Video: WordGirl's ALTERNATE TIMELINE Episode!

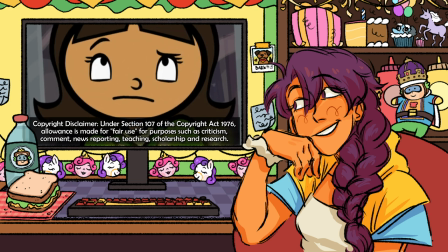976s
She wishes that she could just be Becky Botsford, and that WordGirl never existed, and blows out the candles.
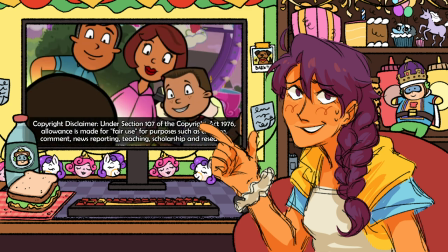982s
Becky walks off to sulk near the deflated bouncy castle, while her brother TJ, who had been enjoying the party more than anyone, asks what she wished for.
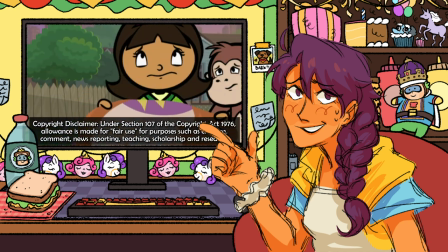989s
She replies that she can't tell him, referencing the old superstition that if you speak your wish aloud, it won't come true.
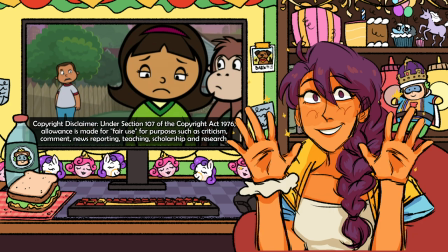995s
TJ says he would have wished to meet his favorite hero, Chuck the Awesome Sandwich Making King.
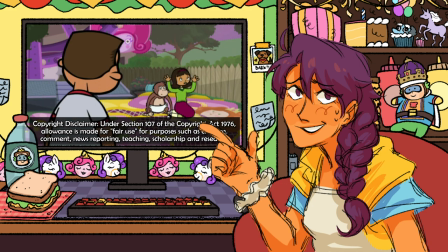999s
Becky continues fiddling with the deflated bouncy castle and asks if he actually meant Word Girl.
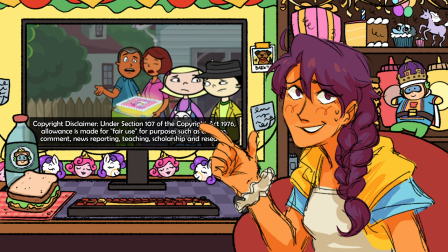1004s
TJ, who Becky knows is the president of the International Word Girl Fan Club, has no idea who that is.
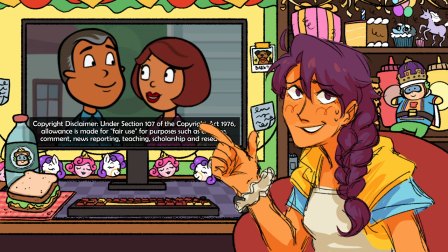1010s
She tries jogging his memory, thinking he's joking or something, but no one present at the party follows what she's saying.
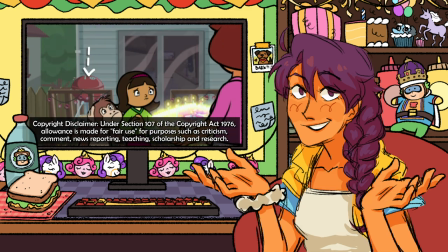1016s
To them, in that moment, there is no Word Girl. A cool detail is that near the back porch on the deck,
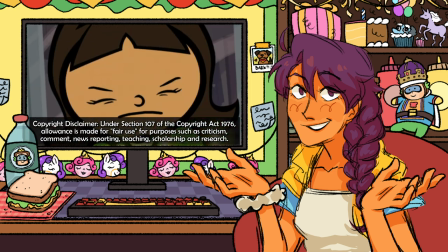1021s
there were WordGirl and Huggy themed ornaments or lights draped over the wooden ledge that's visible before Becky makes her wish, and disappear after she makes her wish.
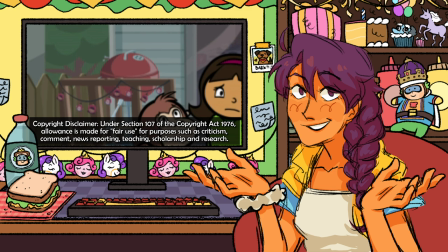1029s
I also like the WordGirl decor outside because it has the same vibes as decorating for the family sports team.
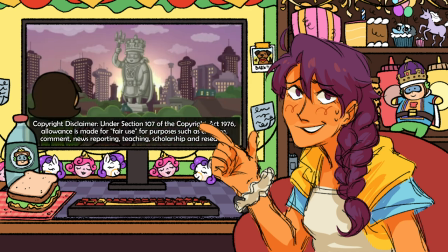1035s
Becky turns to Bob to figure out why everyone is acting so strange before seeing the completely altered city before her.
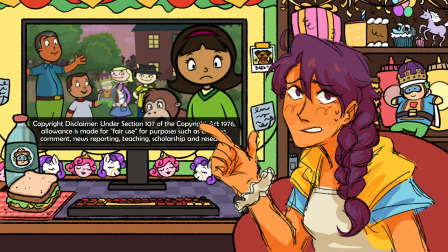1041s
The buildings are all now shaped like sandwiches, and there's now a giant King Chuck statue, and he's holding a condiment scepter and wearing a bread themed crown.
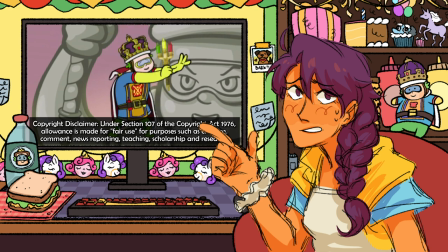1049s
She and Bob are flabbergasted and try to understand what happened in the few seconds she wasn't paying attention.
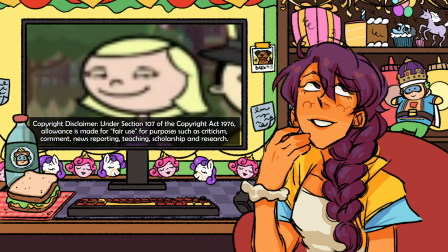1054s
A very fun and off-putting touch is that everyone in this scene has very unnatural smiles, like they're forcing themselves to.
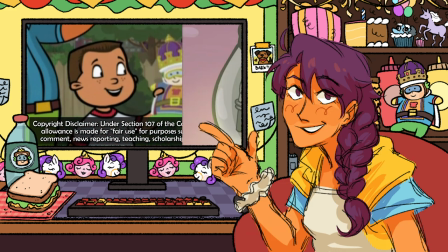1062s
We see a small plushy toy of Chuck in TJ's hand before we see King Chuck himself a moment later on, now on the statue.
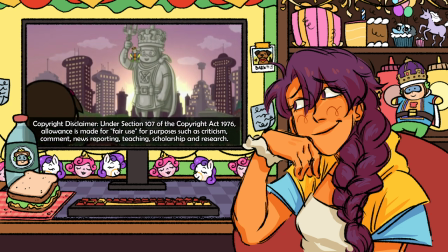1069s I'm not just king of the sandwiches, I'm the king of the world.
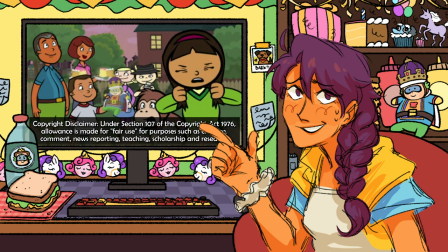1075s Ooh-ray.
Becky is anxiously pulling her hair, and the narrator wraps up the episode with, "Now that we've shown you part one,
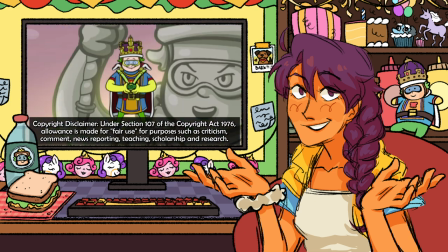1082s
we have an obligation to show you part two, so don't miss the next exciting episode of Chucktopia."
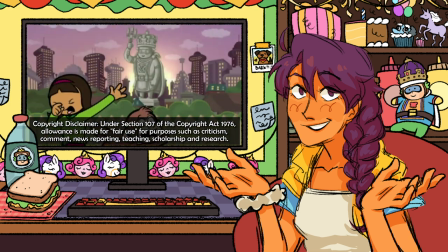1088s
Becky and Bob gasp in terror before the narrator continues with, "Just kidding, WordGirl," which was so mean, but it hypes up the next episode.
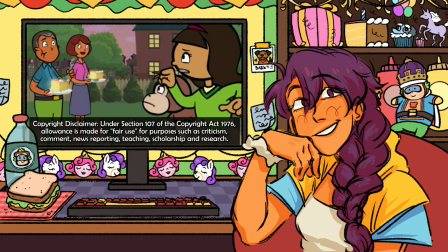1097s
Part two of the episode opens with Becky, still horrified at her seemingly new reality, questions what in the world her parents put in that cake.
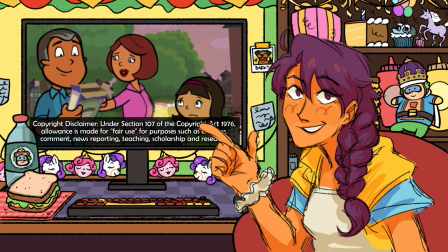1104s
Her mom lists off a few basic ingredients like flour, eggs, and butter, and her dad mentions how there was that big energy monster power surge, and brings out the cake box.
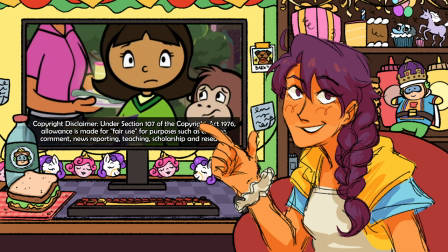1112s
Becky takes it and reads it aloud.
Warning, if electrified, cake may become enchanted.
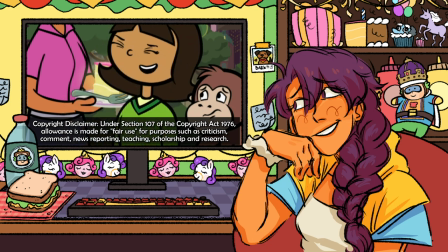1117s
She laughs, thinking it's a joke, but quickly realizes that her wish really did come true.
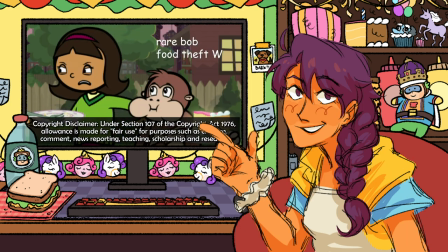1122s
Bob sneaks the cake off her plate, and before he can eat his own, she drags him off into the city to find out what's happening.
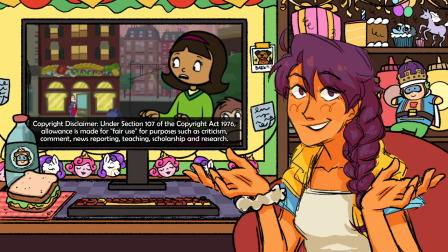1127s
She walks around the city seeing all the overwhelming changes, and the buildings and infrastructure are all sandwich themed, and the usual shops are now all sandwich shops.
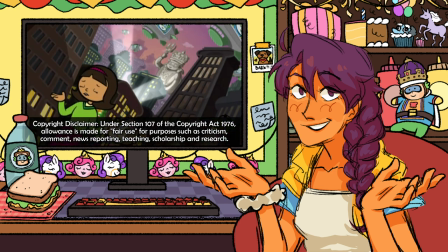1136s
When the setting shifts to Chucktopia, it's like an immediate tone change, where all the buildings are sandwich shaped,
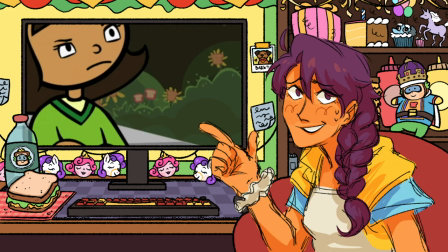1142s
the architecture is sandwich ingredient themed, and even nature reflects this change so well.
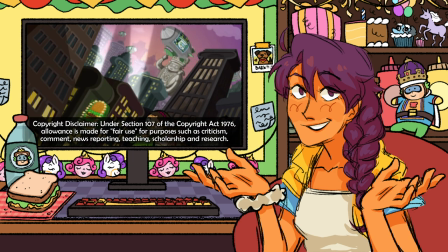1147s
Another change that I thought was so cool was the use of Dutch camera angle,
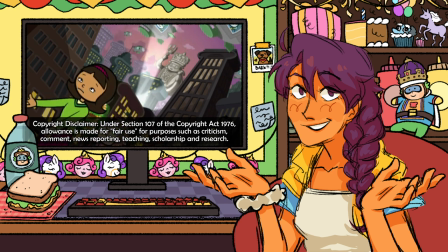1151s
where the angle is tilted in a very unsettling way to convey a warped reality or uneasy feeling.
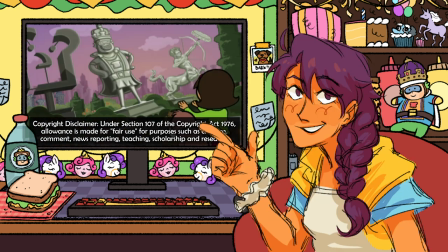1156s
It's not used properly off oftentimes, so it's amazing to see that it's used so well here.
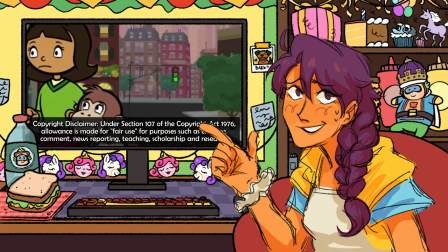1161s
It appears at the moment we see Chucktopia from the inside for the first time. It really feels like a weird nightmare, because to Becky, it is.
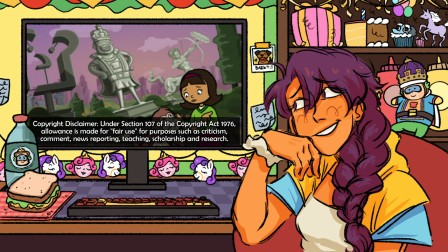1169s
They reach another section of the city overrun with King Chuck statues and sandwich theme art, and from the statue's mouth,
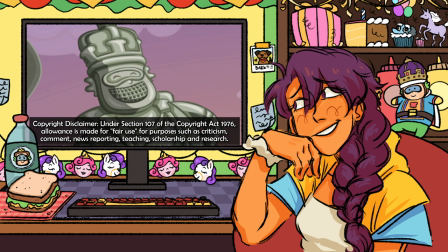1175s
an announcement plays, instructing all citizens to only use sandwich words to communicate.
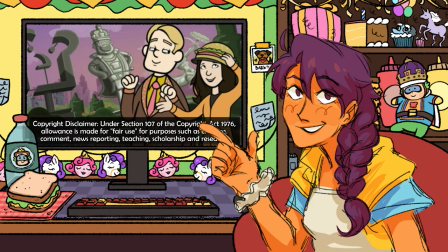1180s
A random couple on the sidewalk passes them, saying the most incoherent sandwich-sprinkled sentences I've ever heard.
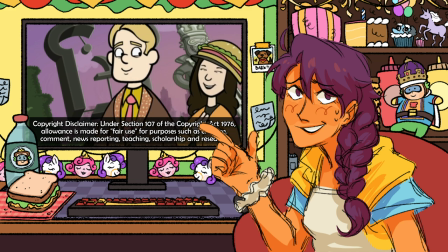1186s
These abominations of speech upset Becky when she realizes that in her absence, people are being instructed to use words incorrectly.
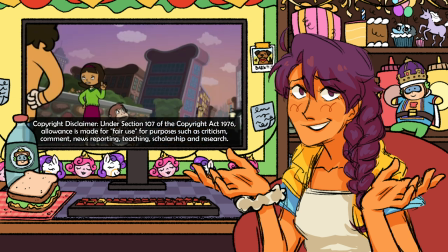1193s
The couple warns her that disobeying King Chuck's orders would get her taken away. In a sandwich-themed cop car, the butcher, now known as Sheriff Butcher,
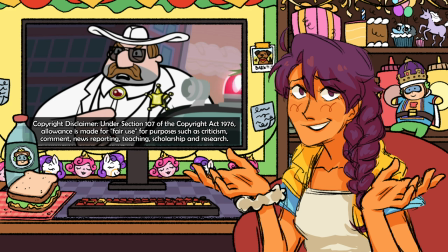1202s
tells Becky that she's under arrest for distributing the peace, and she asks if he meant disturbing the peace.
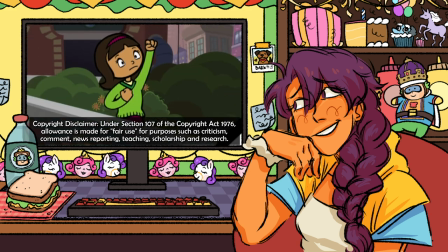1208s
Her questioning of authority does not go over well, and after she attempts and fails at turning into Word Girl, she and Bob are arrested and put in the back of the car.
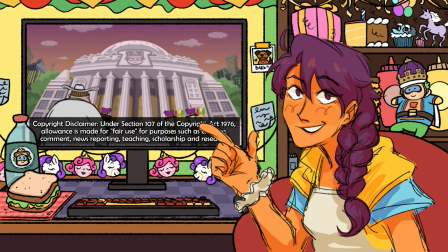1216s
They arrive at City Hall, which has now been turned into King Chuck's castle of sorts,
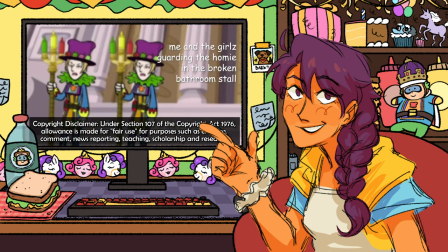1220s
where copies of Lady Redundant Woman surround the building dressed in what looks like sandwich security detail uniforms.